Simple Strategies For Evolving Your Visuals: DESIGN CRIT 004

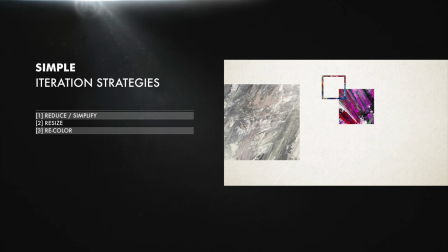Let's pull out even more of the color and value by fading it even more. Maybe shove these boxes around and align their tops, because why not?
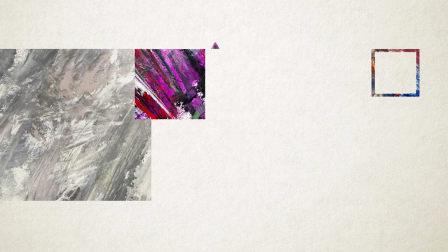And why not let that little triangle come back? It wasn't hurting anybody. Is this great? Not really, but it's a little bit different.
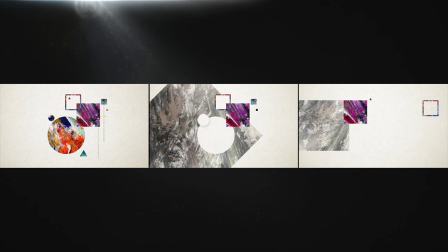We're on a path to getting away from where we were, and we're figuring out some things that work along the way.
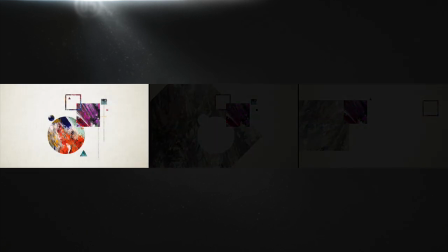That's really the point. It's to walk that path and keep walking it until you end up somewhere you haven't been.
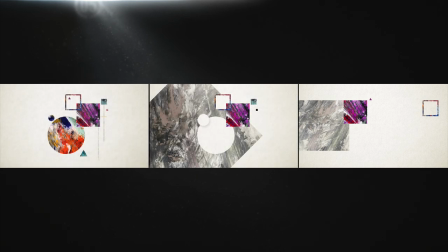And you can walk it as fast or slow as you like, but hopefully there'll be a couple things that you find out as you do.
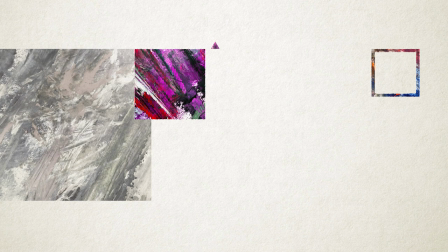Like, I'm really liking this faded out version of the texture as a big swatch, so let's make that front and center.
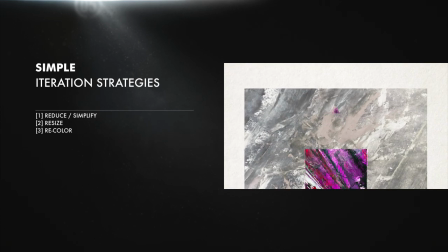Let's plop this right in the center too. This little guy is going to get lost, so let's blast him all the way to white and pop him off with a little drop shadow.
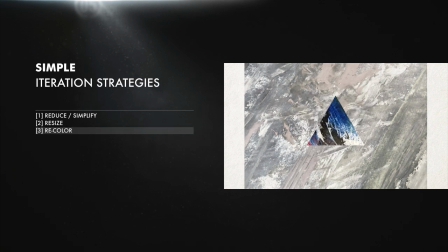And maybe this also gets a different color and a different shape. Although it's a tiny bit harder to read against that background texture than the pink square was, so we'll just reduce even more of the dark stuff in the center by brightening it. Maybe even more just right around the triangle. You know, we're figuring out what works well for these elements and what doesn't.
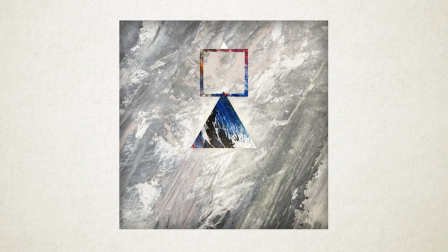Like this little square has kind of the same problem. The chaotic texture fill against the textured background is a little confusing to the eye. This time, let's change its color, maybe to a nice complement of that blue.
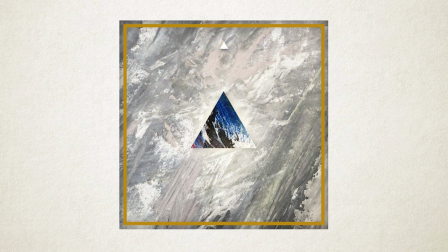And let's resize it too. And what if we add in a bunch of highlights and shadows to help pop it off?
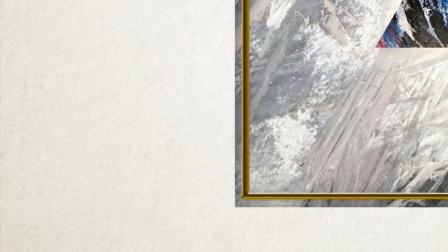Kind of gives it a little bit of depth. We could do that subtly to the paper texture too. And these little lighting touches are subtle, but they're kind of nice.
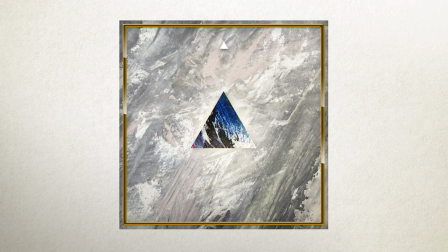So, maybe that's one of those things we can refer back to as we keep changing things.
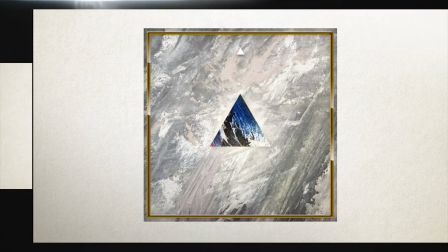Because obviously, this is different from what Simon was doing, but it's not that different.
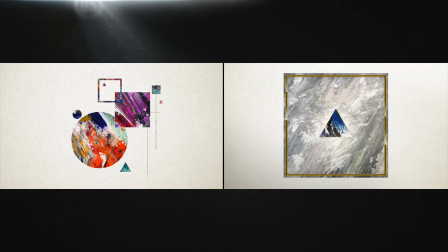We're not leagues away from where he was, we're kind of right next door.
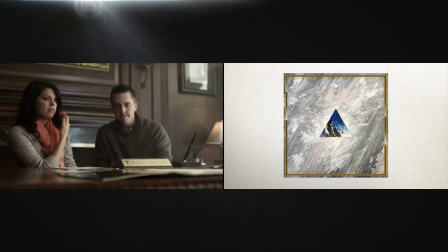That's some unoriginal ratchet shit right there, but at least you know how to have fun.
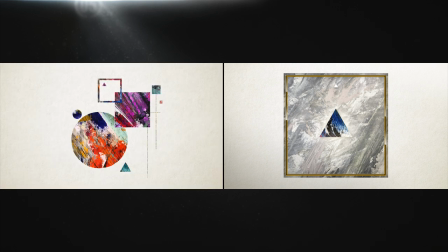Okay, alright, you're not wrong, you're kind of a dick about it, but let's keep pushing on.
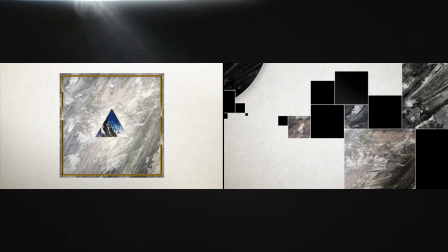Here I've built it back up a bit, let the garden grow with more squares at various sizes and reintroduced a circle on the left. But the color is even more reduced. I like that flat black against some of the muted paint texture.
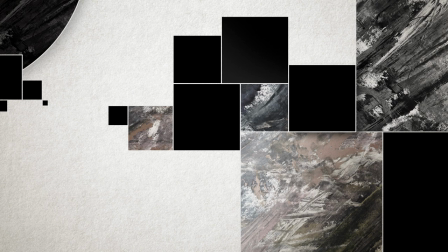And some of these shadows are starting to give it just a little bit of depth. But nothing else here really seems like much of a revelation to me. And that's fine. We've got a few different ideas in our bag now.
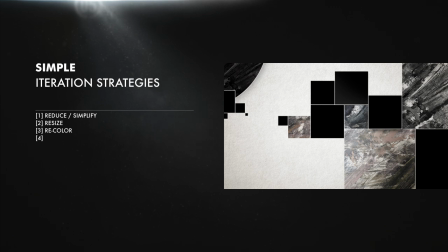And with those, we can start looking at our fourth strategy, which is to remix and recombine. You know, take something that you had used in one way and now use it in a different way. Or take some things that you've figured out but haven't used together and bring them together.
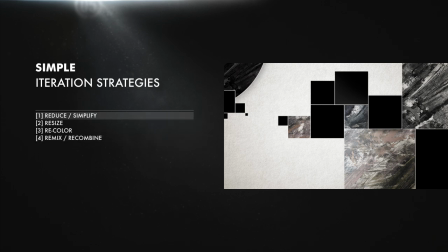And sort of like how simplifying or reducing can be done in a bunch of different ways,
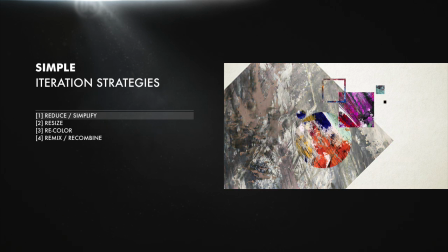like taking things out or toning something down, reducing the variety of different things that are present.
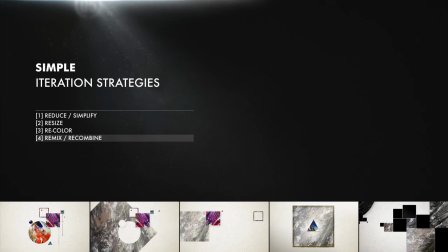In that same sense, there are different ways to recombine. So here's a real departure with a lot of recombining,
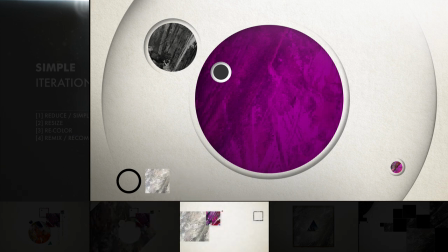bringing back in some circles and recombining them with a desaturated paint texture, adding back in a sample of this color and multiplying it over that.
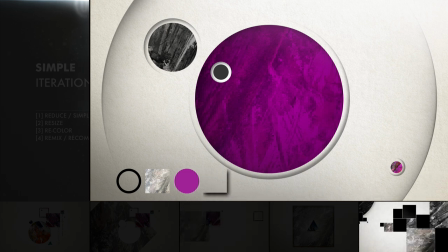Applying this shadowing idea to these circle knockouts gives us this kind of paper cutout look.
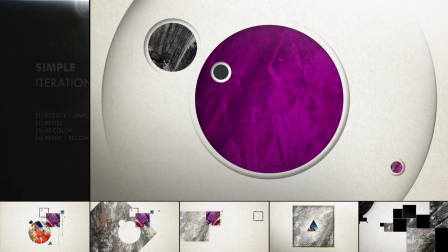Obviously, this frame also went through a bunch of resizing and reducing and noticeable recoloring,
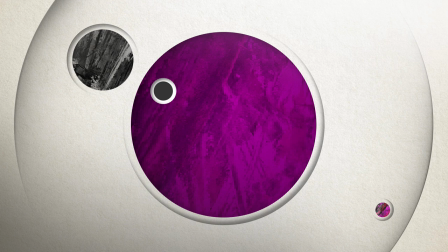but mostly there's a ton of recombining what we already had, finding different ways to use the little ideas that we're collecting. The circle is invisible, and now the shadow is inside of it. The color is extracted from one texture and is being used to tint another texture.
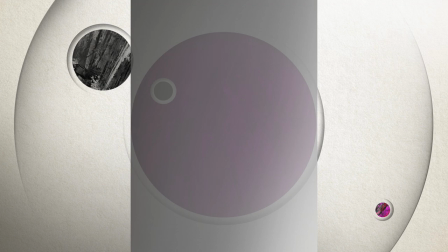The lighting and shadowing on the background paper is also applied inside of this circle, so it's a little darker here and brighter here.
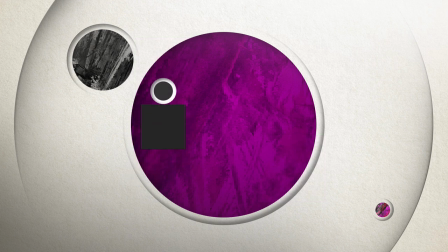This is the flat black idea from the squares in the previous frame, lightened up a bit, and as a circle set inside of another circle that's knocking out yet another circle. These sorts of recombination ideas might sometimes come at you too fast to catch, or they might occur to you frustratingly slow. It doesn't really matter.